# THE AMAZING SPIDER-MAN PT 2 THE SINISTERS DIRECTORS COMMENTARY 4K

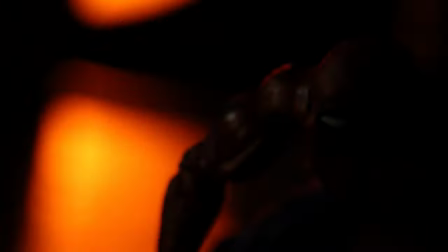584s
but yeah I wanted a scene where I wanted a couple scenes where you have all the Sinisters
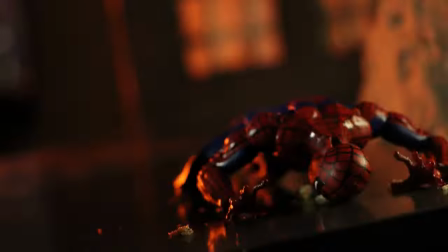589s
kind of working together especially towards the end but this
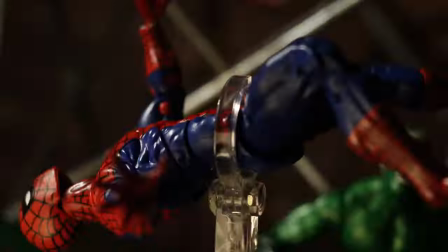594s
seemed like Peter's just not he's just not prepared for any of this at the moment they just got free right but they just got shocked too
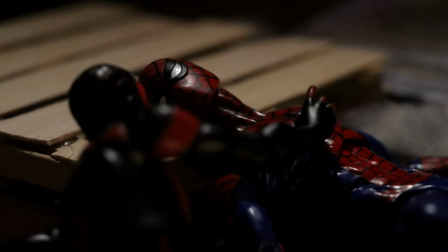603s
by the bio bomb so in fact yeah well disoriented the only time you see Peter really on top
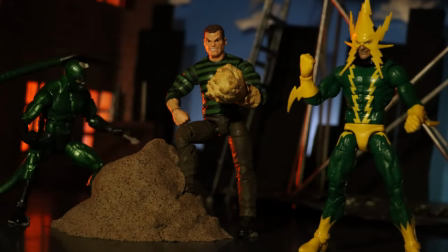608s
of this game is during the doc ock fight the original in
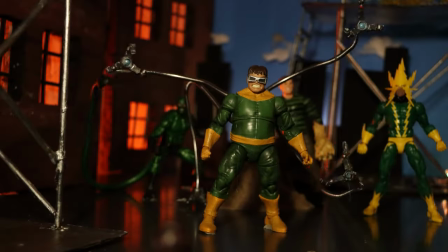613s
part one like he's doing pretty good in that fight once he gets knocked out you know boom
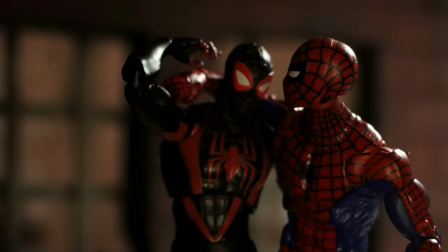618s
obviously we wanted to cement something
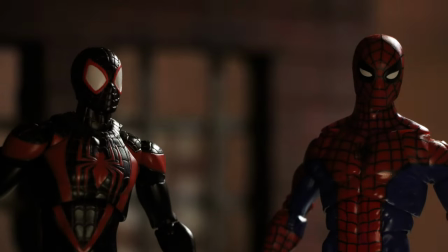623s
that's friendship yeah that's very important for this arc that we're trying to tell through this stop motion series together right
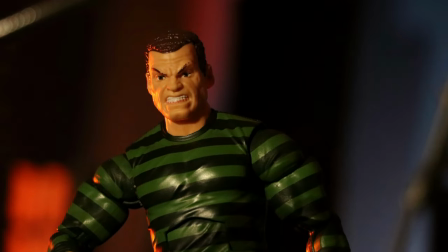630s
yep and the sand i love our sandman voice actor he's so great All of our actors,
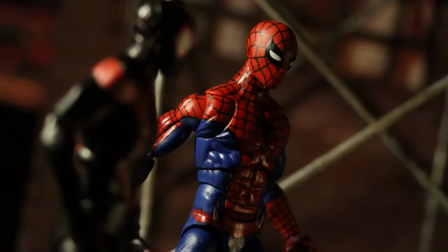637s
Doc Ock, man. All the actors did it great for this episode.
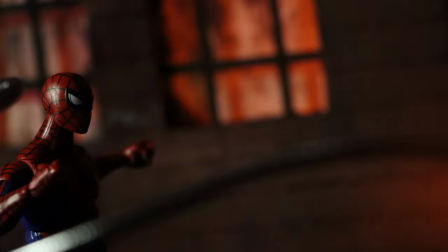641s
Phenomenal, like, I'm telling you, the film is not a film until we have all the voices and audio effects, it's just...
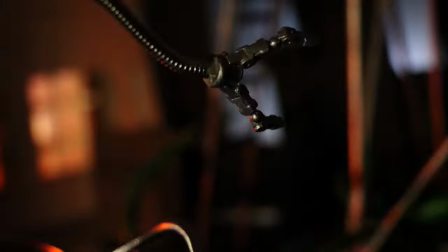649s
I love the part where you say, You idiot! You know, sometimes they might get in the way of each other.
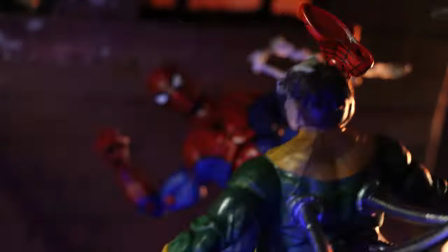655s
Exactly.
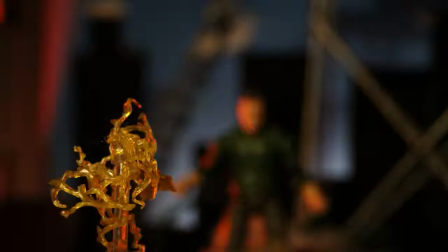658s
I really wanted to do this Electro versus Miles kind of like battle.
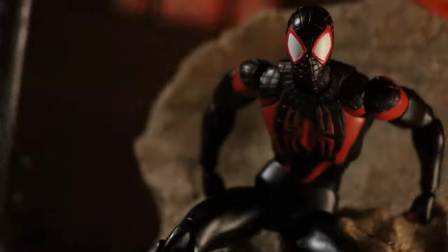663s
you know kind of the red and yellow kind of like a mirror yeah electricity
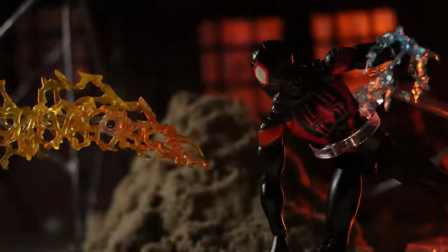669s
yeah it felt a little natural you know yeah and
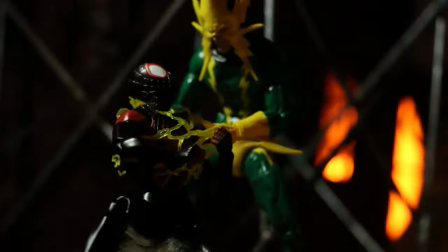674s
obviously I don't know if we came across in the video but they haven't really flopped miles
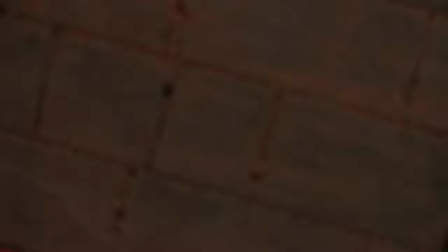679s
is kind of like new to some of these buildings yeah he's and man electro yeah Yeah.
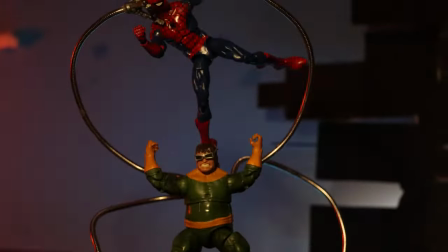686s
Then I think smoke. And this scene, I'm telling you, took so long. Oh.
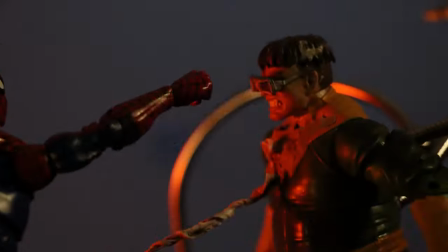692s
Because it was very... I had to be very careful with the camera angles. Especially that beginning part.
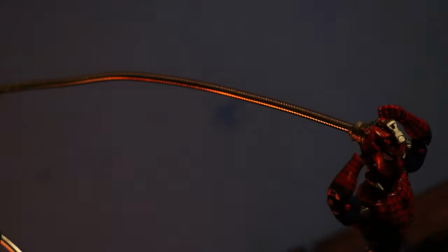700s
The dark octanicals look like it might be easy to work with, but I tell you. It's a lot.
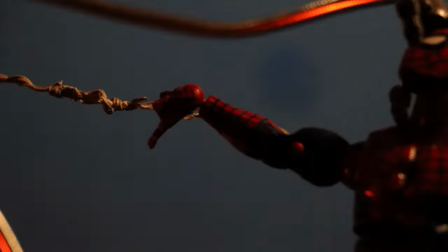705s
It's a lot. It came out great. Well, thank you. Because I think... Yeah.
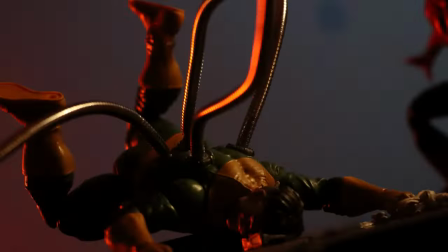710s
I'm glad it did. At least you did.
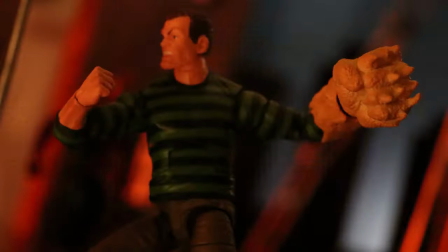715s
Yeah, it was just an idea of them fighting on a building. I wanted to do something creative in that process.
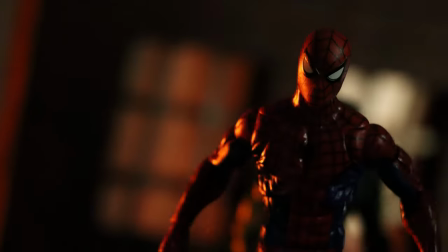723s
Miles is just... Miles is just... Being tag-team. Like these two. Oh, and then Scorpion.
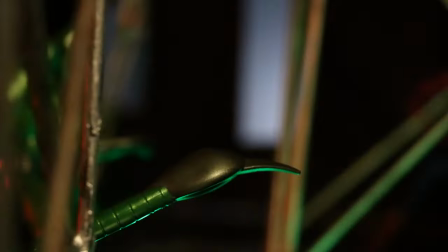730s
Yeah, the Scorpion... I had to give Scorpion his dude, you know? He had to have his scene. Because I know he's kind of on the lower tier in the Spider-Man villains at the moment.
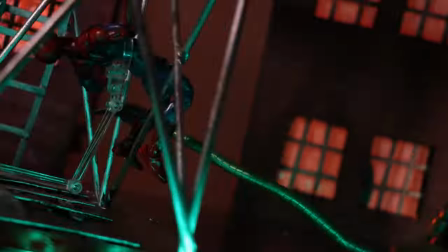739s
But that could change with one movie, but... He's one of my favorites. And in fact, he's... this is a cool part, you know?
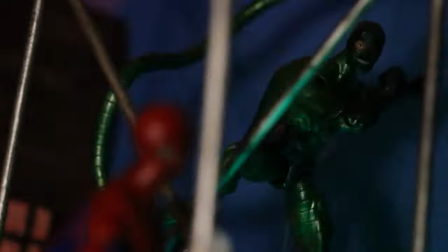746s
Yeah. Because I like the whole hunter aspect here. Yeah. He comes in with the ass in him. He's always on top of Spider-Man too, like, in speed.
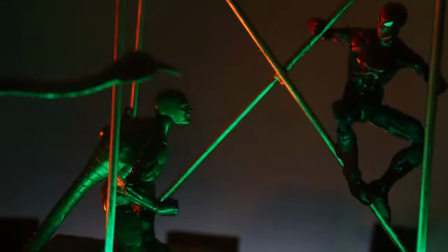754s
Mm-hmm. Ah, yeah. That was kind of a late addition of him being Spanish.
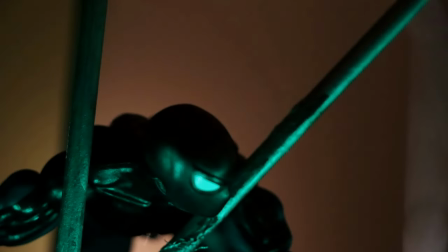759s
Well, actually, no, it was early in the process. Where we were gonna have him be like this Spanish-speaking character which I love.
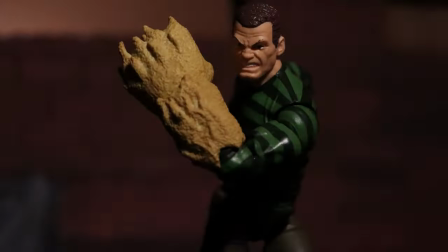767s
Yeah, it was from the Spider-Verse, so I was like, nope, that's cool. Yeah, yeah.
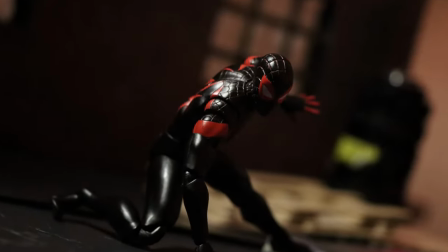772s
oh here we go yeah I know you love this part a lot of
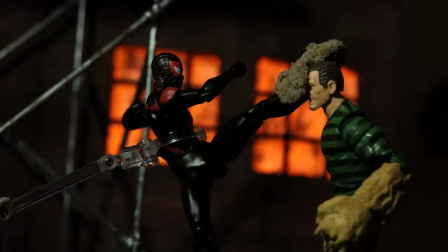778s
people seem to like this part you know boom yeah I
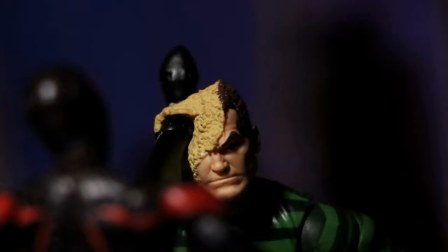783s
know people are saying Sandman steals the show maybe a little bit maybe a little bit
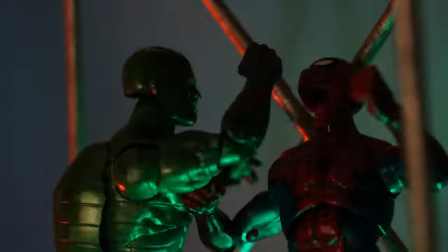788s
it's just he was so fun to use now because I've never seen people use kinetic sand the way I envisioned yeah I'm using them We just gotta get away from Scorpion, y'know?
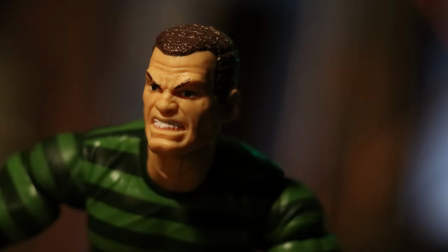802s
Yeah. Help Miles. And again, I wanted to crack some little jokes.
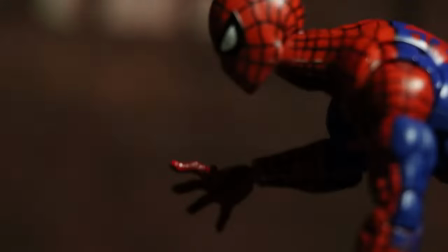809s
Like, their relationship is just so important. Even during battle. Y'know? It's a balance.
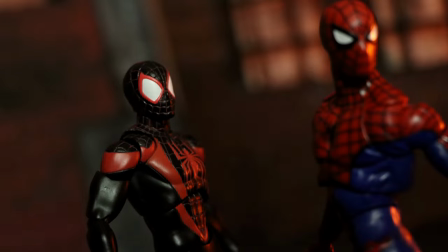817s
Again, the writing insinuates that they've been doing...
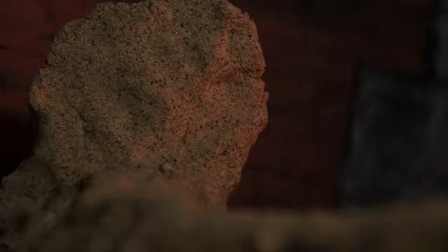823s
Well, Peter's been doing this as well. Miles is kind of like, oh wow, this is... This is what you deal with?
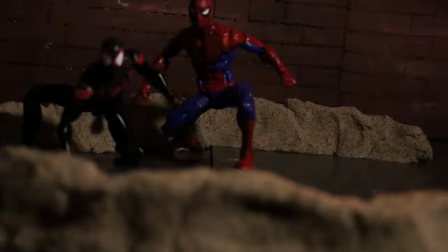830s
Daily basic. Maybe hinting at something.
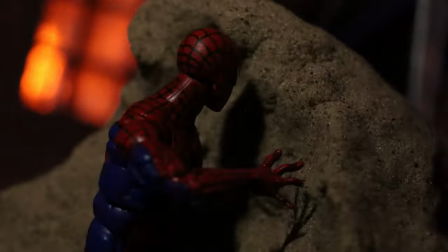833s
Yeah, yeah, possibly. Oh.
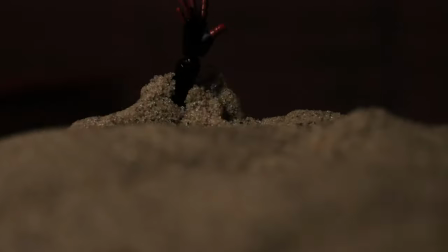838s
I think this was the funnest part to anime.
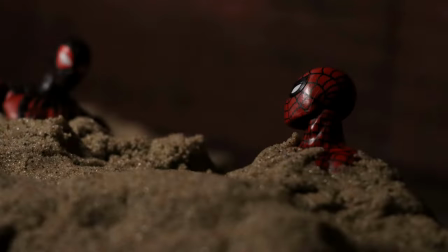843s
This scene was crazy. Insane. Yeah, the idea of him just turning into this giant head Pac-Man style.
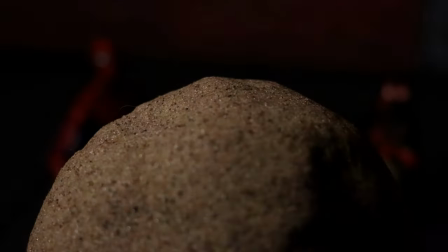852s What kind of evil is fun?
Oh, there we go.
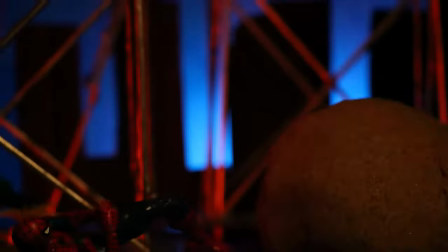858s
I mean, if you saw that you'd scream. He hit. I know I couldn't do like a giant body, right?
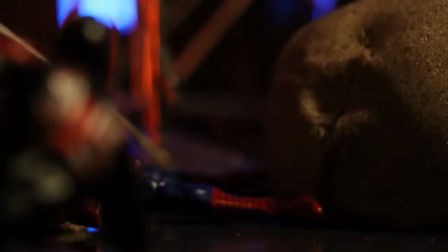866s
But I could do a head. So I'm like, okay.
Don't eat my friend.
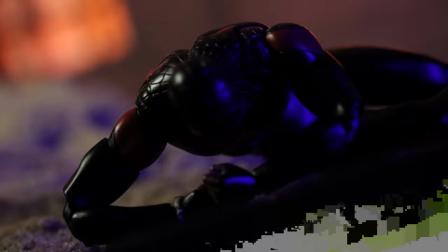871s
Don't eat my friend, that's the best part. Nailed it. Woah. Woah.
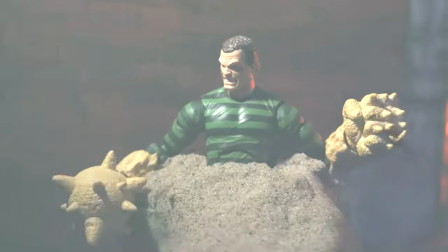878s But it ain't gonna save ya.
Obviously hinting at something. Ooh.
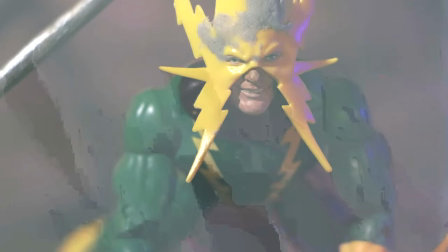885s
Yes.
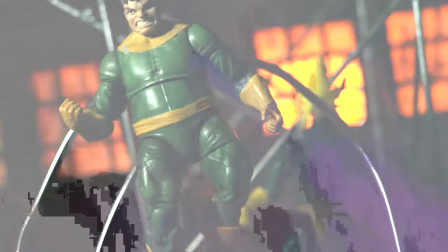887s
And then, of course, this is when they're all gonna come together. Culmination.
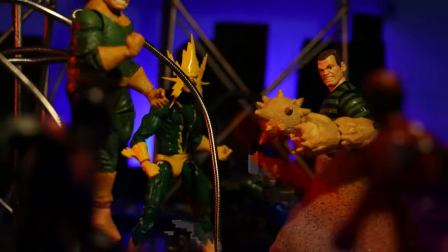892s
Yep, the culmination of villainy.
Let's do this together.
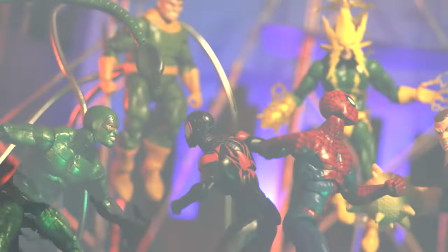900s
Now this, the last one shot. I had to end it with one more bang. One more action piece.
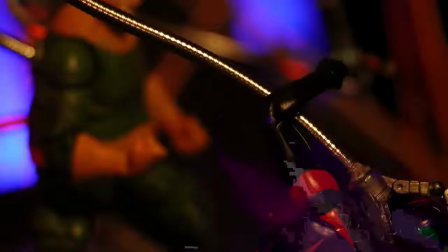910s
Man, so much is going on. Yeah, it's kind of a trick I used that I kind of developed in this part, like, where
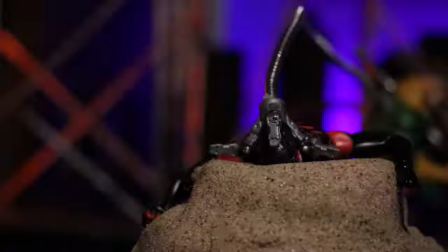919s
You're zooming in on characters and then zooming out,
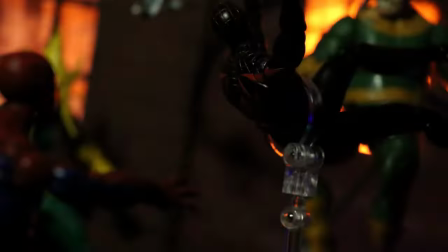924s
you know, it makes the animating process much more flexible.
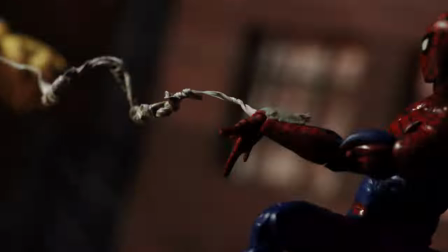930s
Like, you can have characters just appearing in places because they're off screen, right?
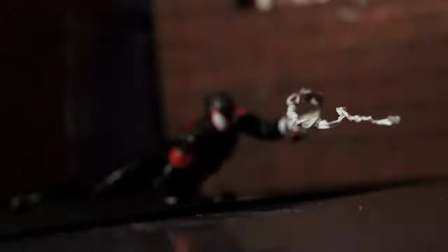937s
So I'm pretty happy with how it came out. I'm pretty happy with it. And then of course...
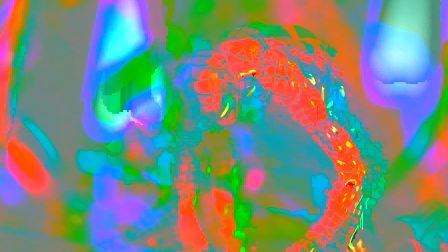946s
And then he gets stung.
Gotcha.
Scorpion.
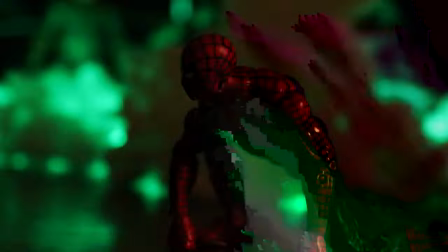951s
Of all the sinisters, right? But it's almost as if that was the plan, right? To get him stung.
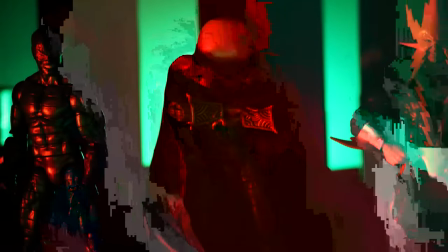958s
Mysterio appears. Mysterio's just watching. And then of course we have...
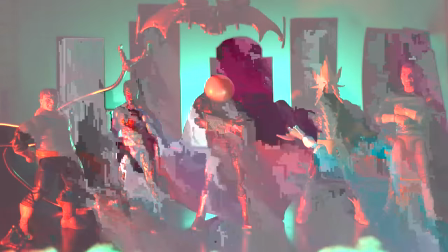966s
There he is. There he is. the goblin oh my goodness yeah goblin is something I wanted to build up to you know and part 3 is gonna be I hope a big payoff um
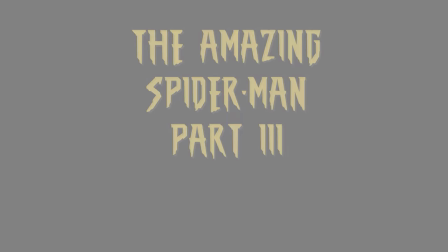983s
yeah so I mean any other thoughts obviously the
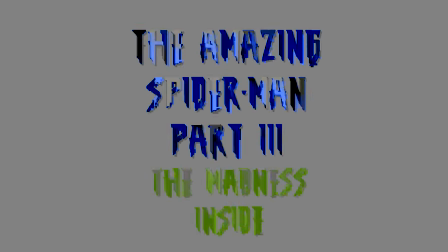989s
third part the madness inside it's coming it's coming at some point um but
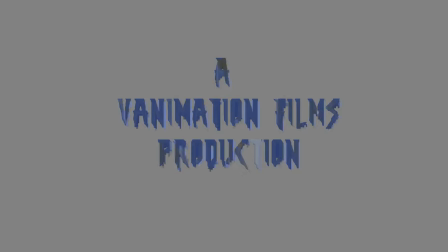995s
yeah I think I'm pretty happy with how this one came out because i am i
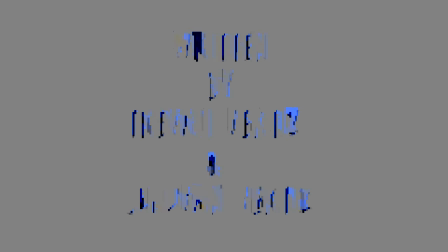1000s
mean who wouldn't be i know you have this took takes a while i know this one took
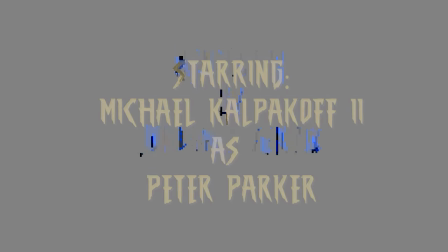1008s
man i want to say a little over a month probably um all our actors did amazingly
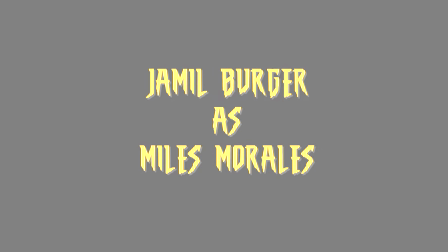1016s
great performances um yeah so what else was there to say i hope you guys enjoyed this um little
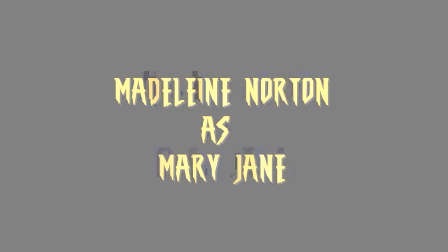1027s
commentary little insight uh let us know if you want more of these commentaries because we have other
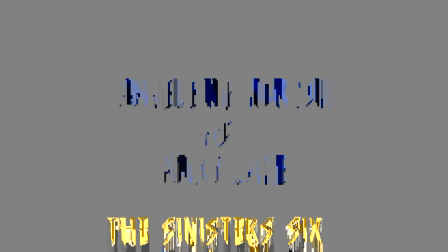1032s
videos that we would love to do commentaries for so hell yes you know um
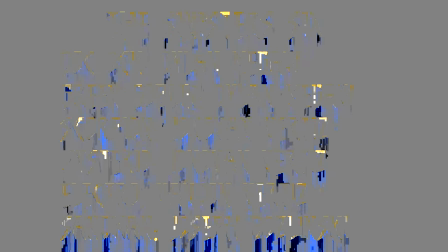1039s
but yeah it was a hard video to edit this one considering all the characters and it's partly why it took a while um but yeah
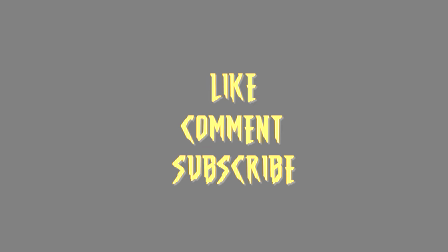1052s
like comment and subscribe everyone and we'll see you in the next one uh
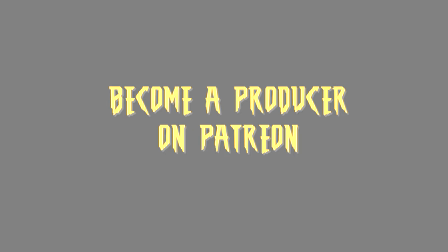1059s
part three is i would say about percentage